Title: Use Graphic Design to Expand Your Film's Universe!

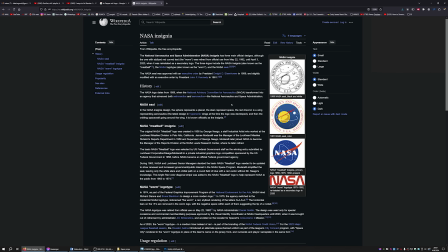So I found the NASA insignia Wikipedia page,
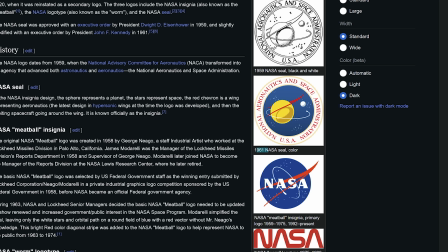and I found that in 1969 they had another logo as well, which is this one. And I really liked it because it looked official but not really recognizable. So my next idea was let's just try to do something like that, right? I tried National Space Agency, putting it into this circle or something.
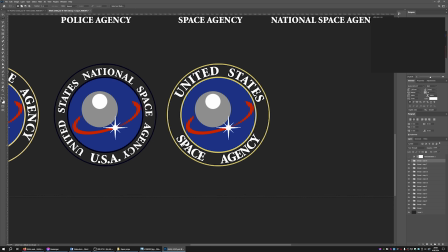United States National Space Agency, yeah. And the one that we settled on in the end was the United States Space Agency, right?
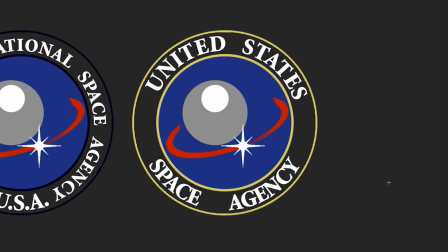So it just kind of has these 4 words. It's readable. Everything's kind of cool. This is something that will work. It just has to be designed properly. So I called my friend Duye, who is actually designer.
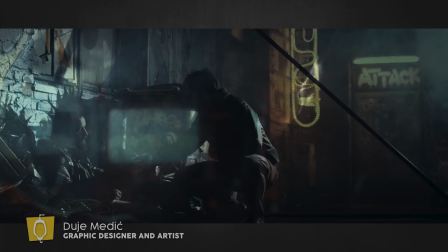He actually makes money from designing stuff, right? That's his job. And by the way, he was the extra in Slice of Life.
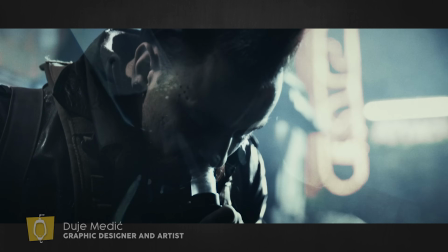He's the junkie in the back alley smoking this kind of drug or something, right?
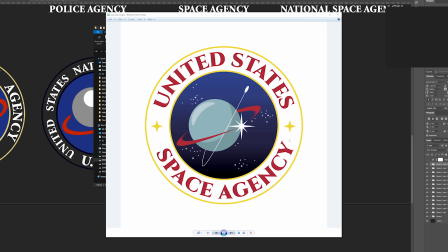So he designed this. It's a much more tidier and nicer version than my logo.
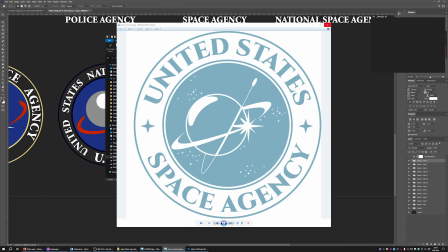And he also created this monotone version of the logo because a good logo should work in a single color, and this proved very useful.
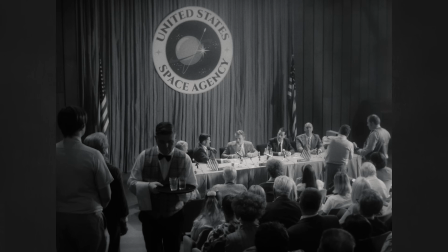So when you watch the film, you will probably see it in a bunch of places, and you're not gonna pay attention to it because it's just a random logo. It's official, you know? Yeah. Oh my god, it's so hot. It's the middle of summer here, and I'm sweating like a pig. I have this fan, but it's not helping really much. The next thing we had to do were the ID cards. Everybody in the film is the employee, more or less, of the United States Space Agency. And again, I did the most logical thing. I researched the official NASA ID cards.
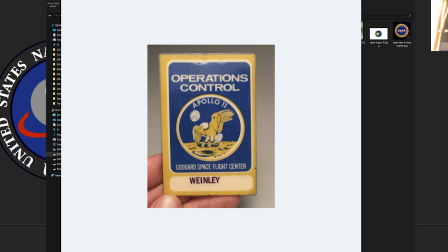So these are actual cards that were worn by people in NASA, right? Look, this is so nice.
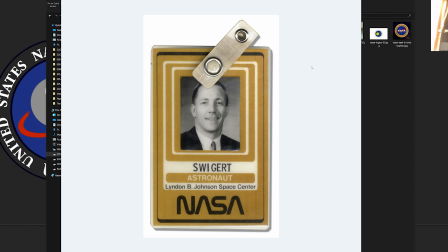It's just so retro with the rounded corners, you know, and stuff like that. So it's pretty cool. The fonts are, of course, extremely important. I mean, I don't even have to stress that out. But for example, if we change the United States to Comic Sans, of course, immediately it's completely different vibe. So the fonts are very important. So I had to find a font that would work for a lot of stuff in the film.
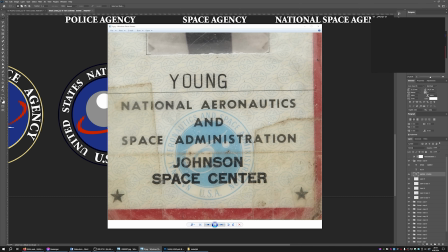And I really like this font from this card. It looked retro, but it looked modern as well.
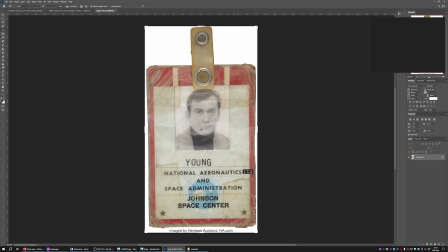Here's a really quick tutorial about searching for fonts. You can just crop something that you like.
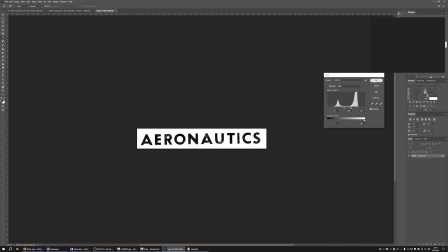It's probably best if you make it a high contrast thing. Clean it up a little bit, all right? And then you go to the website called What the Font?
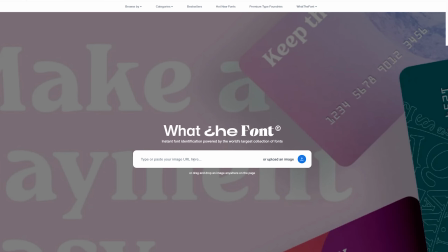What the Font? Font Finder, whatever. And then you can upload the image. And then it identifies it for you.
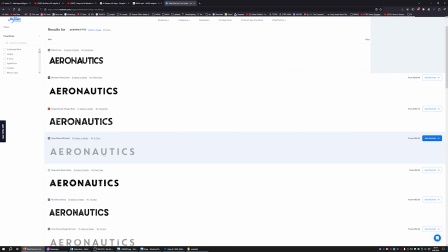So it gives me a bunch of fonts that are very close to the one I liked, right? So I basically downloaded one of those and I started to design my own ID cards.
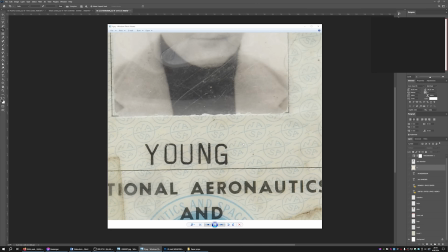I was just looking at this one and I said, okay, it has a tan background, so I just did this.
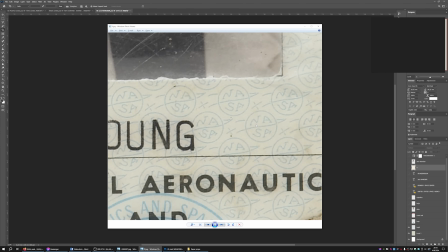And then I just looked at this pattern in the back and it was so cool. It says NASA.
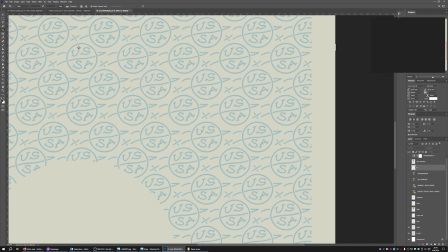Of course, I did my own and I wrote United States Space Agency because that's our company, right?
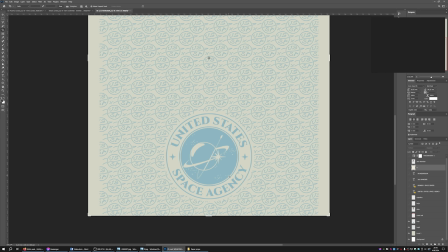Here's a great example of the monotone logo, right? A full color version would not fit here, so that's why we have the monotone and all the text.
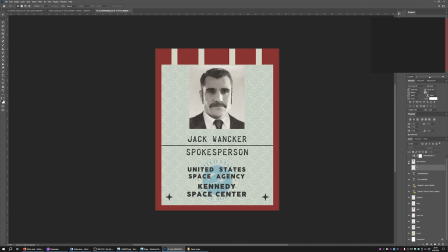And here's that font that I really liked. So the final thing I was missing was the photo. So I told everybody just to send me their own photos.
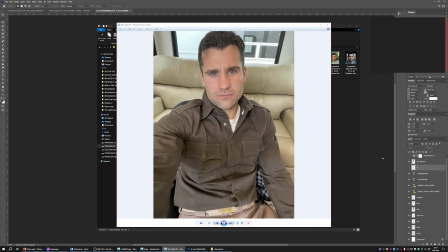They were like normal photos. They weren't in costume. They weren't like, you know, Matt didn't even have the mustache or the sideburns or anything, right?
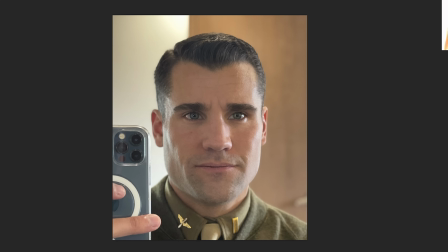So I started with an image like this. I cut him out, of course.
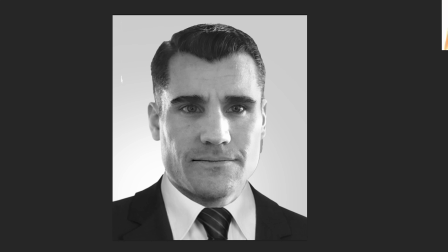And then I had to like find a different suit for him, you know, do a little shadow on the neck, grow sideburns very fast, a mustache. And then the thing is that all these old photos, they're very blurry, they're not that good quality.
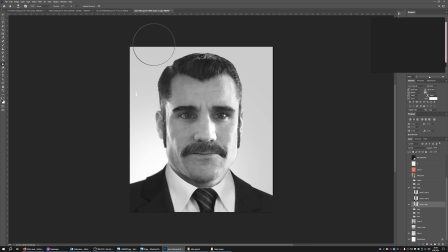So I took a blur tool and I would just start blurring everything around, because if they focus on your eyes, your ears are already like blurred, you know, that's kind of like, that's how old photos look anyway,
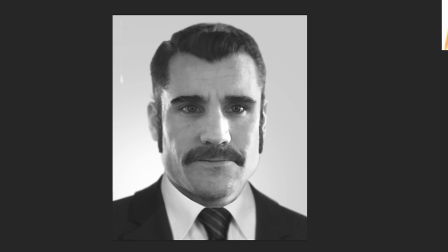right? So after a while I had something like this, and then I added some color to make it sepia toned.
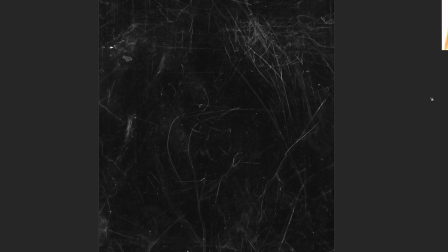This is just a texture of some white scratches on a black background.
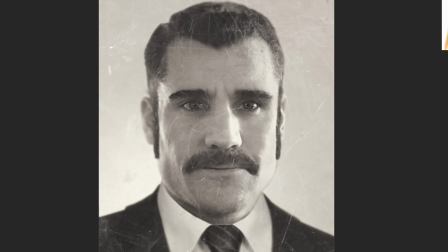And if you use this screen blending mode over everything, it just leaves the white parts and the black ones disappear, right? So it looks immediately like it's a photograph with scratches on it. So I do a bunch of textures like this.